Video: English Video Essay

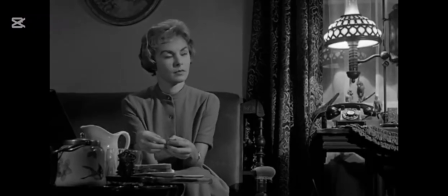(3:53)
The beginning of the scene has them both at a mid-body shot while they talk, but it seems as soon as Marion questions Norman's mother's actions,
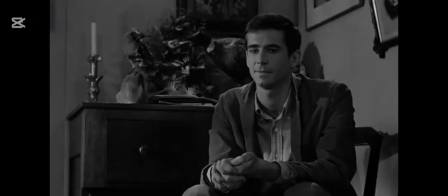(4:02)
it cuts to a low-angle shot looking up at Norman as he takes offence to her questioning his mother's actions, showcasing to the audience that Norman is offended and doesn't like the direction of the conversation.
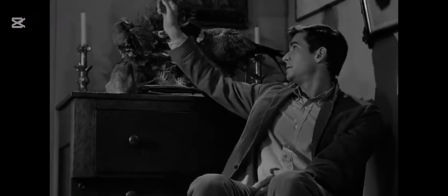(4:15)
This scene uses motifs showing a pattern of taxidermied bird statues,
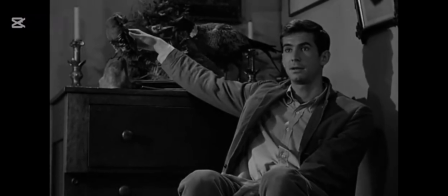(4:21)
Norman's obsession with the taxidermy hinting at the whereabouts of his mother's remains. Whenever the focus is on Norman, we are looking up at him, and just as importantly his birds, mainly higher on the food chain birds like hawks, owls and crows.
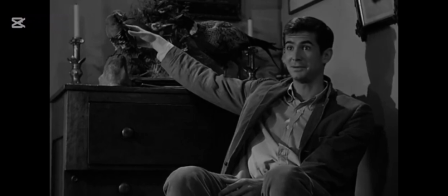(4:38)
While the focus is on Marion, she's looked down upon, seen as weak and small, subtly foreshadowing that she is not in a position of power.
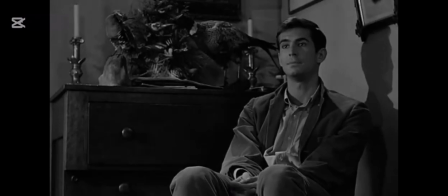(4:47)
Norman says he likes to stuff things like taxidermy,
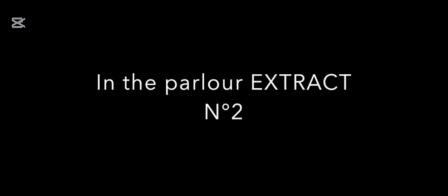(4:52)
showing his interest in taxidermy, preserving the dead, being something he likes to show a lot of interest in.
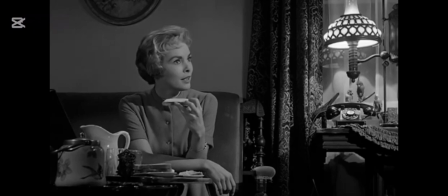(5:00)
also foreshadowing his mother's preserved body in the house,
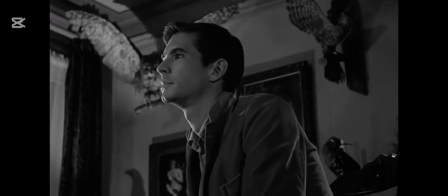(5:06)
but a lot more of a subtle hint that is more noticeable on a rewatch.
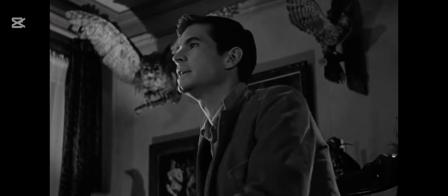(5:12)
Whenever describing his mother, you can see his demeanour change, always talking about how righteous she is and can do no harm,
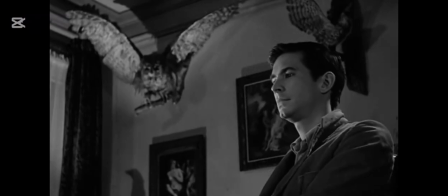(5:19)
seeming like he can't talk bad about her or there will be consequences. We can see on his face, when describing her, his expression changes and he looks more vulnerable,
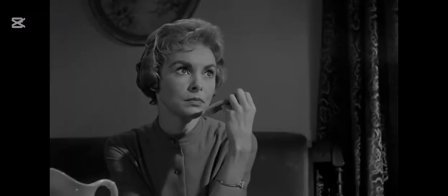(5:30)
and he knows that his mother is his vulnerability, and he doesn't like that Marion is uncovering this side of him.
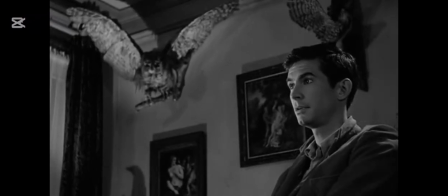(5:37)
In conclusion, the film Psycho uses many different film techniques to not only better tell a story, but to add depth and more meaning to each scene,
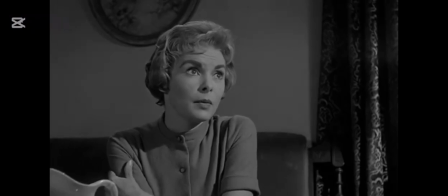(5:47)
adding a whole new layer of storytelling, revolutionizing the film industry and leaving a big mark on storytelling through film as a whole.